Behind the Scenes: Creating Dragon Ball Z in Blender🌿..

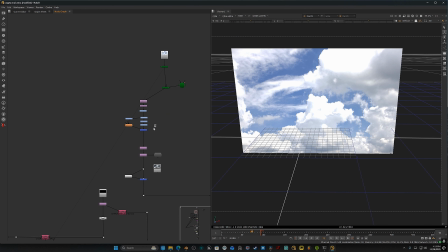[4:09]
I'm just using this sky. Then I'm just doing some grading thing.
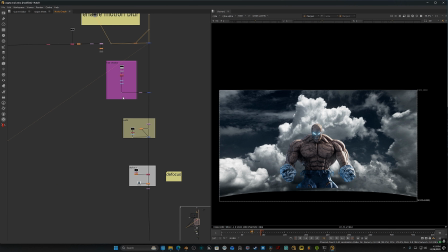[4:16]
And then I'm just merging this thing on top of this one. Okay, so after that we have to add the hairs.
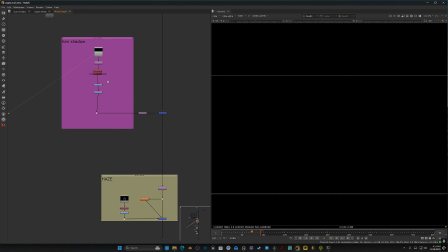[4:22]
Right now you can see we have this hair shadow layer. So I render the hair separately because of render issues.
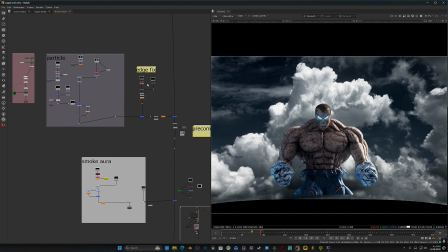[4:28]
If I show you my hairs, where are the hairs? I don't know.
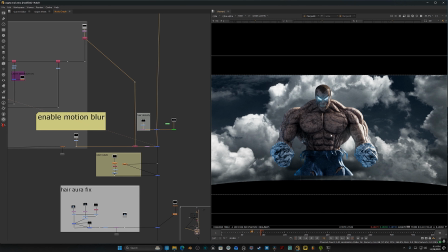[4:35]
Okay, so this is the hair. You can see there.
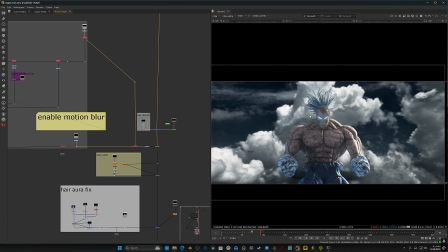[4:39]
So due to some render issues, I just render the hair separately.
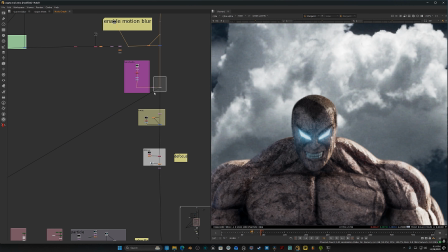[4:44]
This one is the shadow layer, so you can see there,
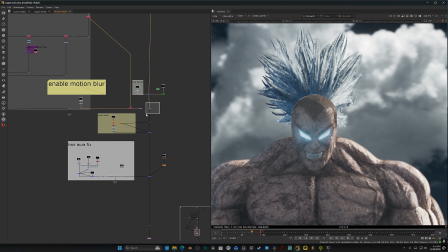[4:49]
and this one is the main hair layer on top of everything.
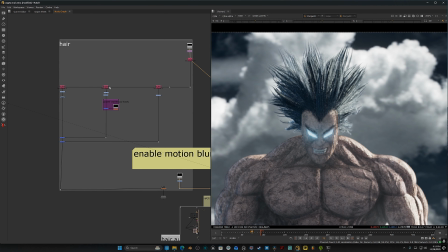[4:54]
So basically I did the kind of same thing, shuffle out the
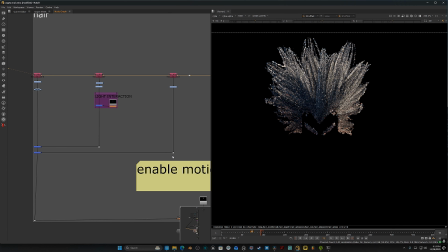[4:59]
passes separately so that I can control the parameters properly.
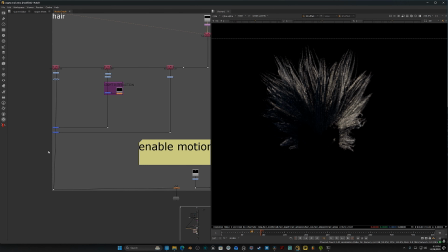[5:04]
This is the render that I got from Blender, and after did color correction and everything, it was something like this.
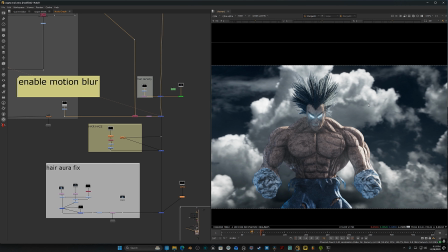[5:10]
So because my background was kind of very bluish color, that's why I have to convert this thing to more bluish tint so that it can match with the background properly.
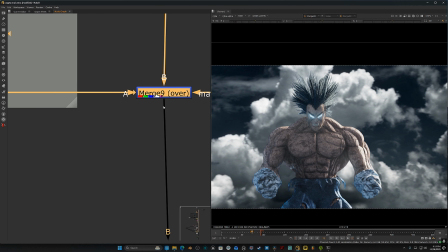[5:19]
So I did another trick here. If I disable this thing, you will see that the density of the hairs are kind of increasing.
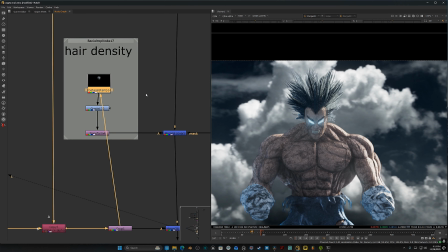[5:27]
The thing that I did is I just copy the same thing and I just
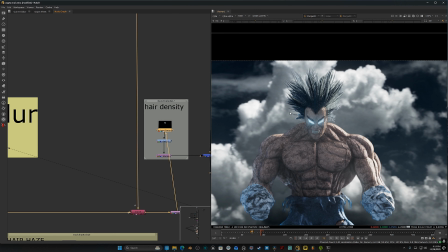[5:32]
transform that stuff smaller so that I can increase the density of the hair.
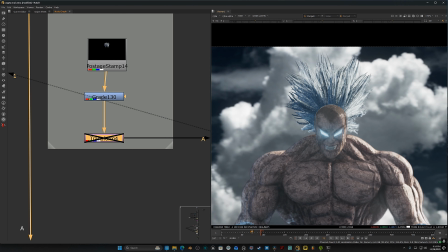[5:37]
So if I just disable this transform node, you will see that the scale of the hairs are kind of shrinking,
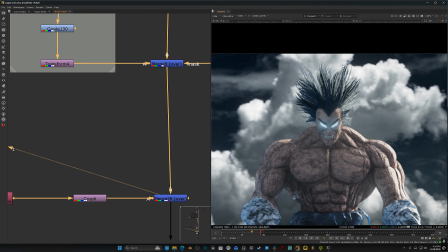[5:45]
because if the hairs are in the same size, then it will not gonna give that illusion of dense hair.
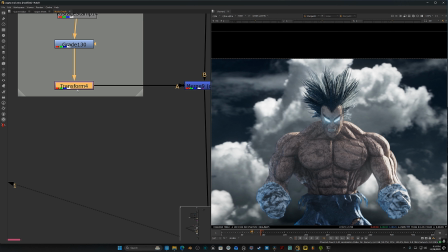[5:51]
So we have to do this transform thing in order to make this thing denser.
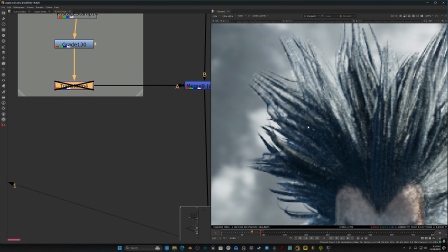[5:55]
You can see there, and the without transform one was also looking very weird in the edges.
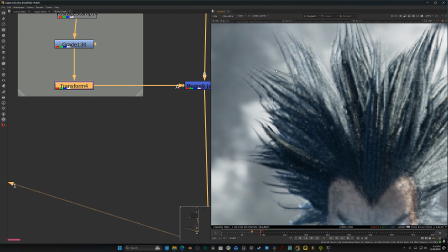[6:02]
So we have to do this transform so that we are getting this extra hairs you can see there in the edges.
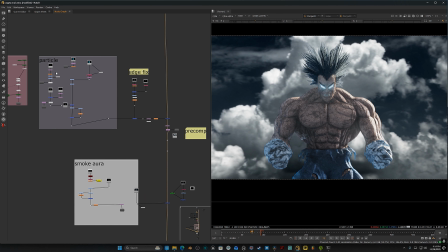[6:08]
So basically that's the hair one. Then we have to add the effects, the particle effects that I render from Houdini.
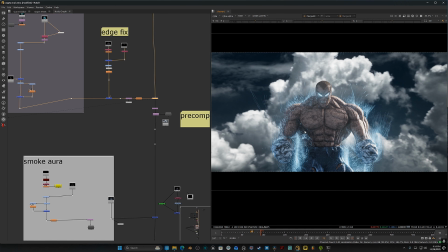[6:15]
So if I just enable this, you can see this is the Houdini particles, and on top of that thing we have that same particle aura effect.
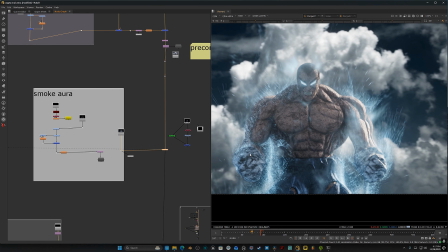[6:23]
This is actually a smoke simulation. You can see the difference.
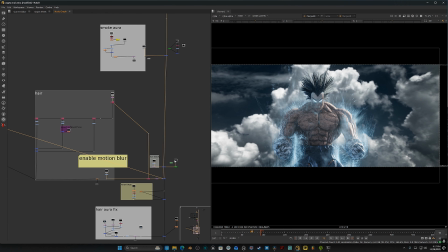[6:27]
After everything, I add the hairs on top of everything,
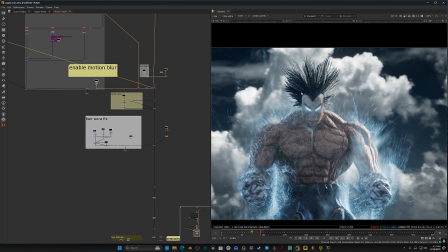[6:33]
and right now you can see the hairs are looking very kind of blackish in color.
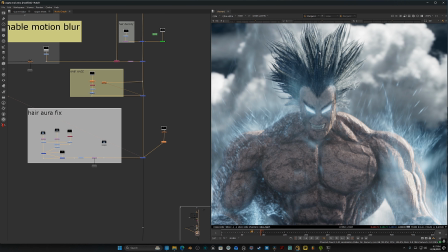[6:37]
This is not matching with the character also, so we have to fix that issue. So now I just add more layer of fog, not fog,
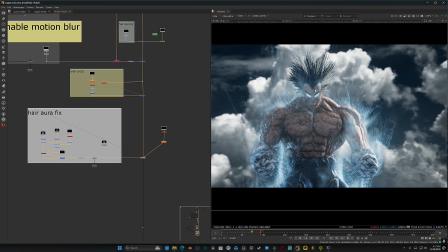[6:45]
but the particle effects and everything on top of the hair also, so that I can get this type of things.
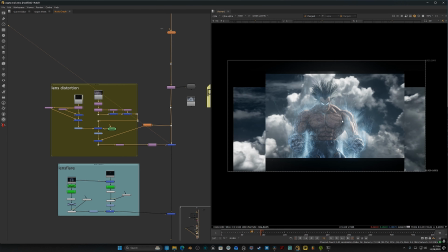[6:52]
Then there is nothing. I just add some lens distortion and some lens flare effects.
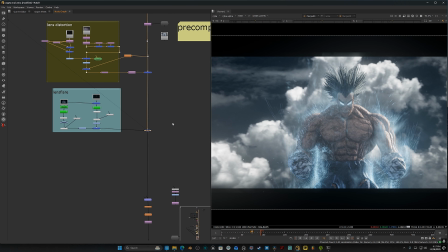[6:58]
You can see, I think it is visible. I don't know. This is very subtle. This is not too much lens flare effects.
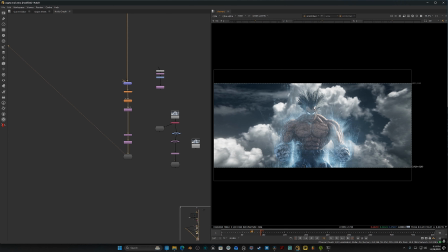[7:04]
And then we have the final Nuke comp render.
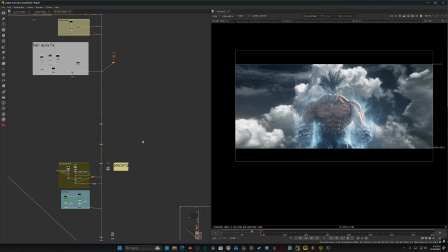[7:08]
This is the final version of the Nuke, and after this I export everything in DaVinci Resolve. I did some color grading, and after everything I got this one. So this is the final result. So yeah, I think this will help you. Thanks for watching.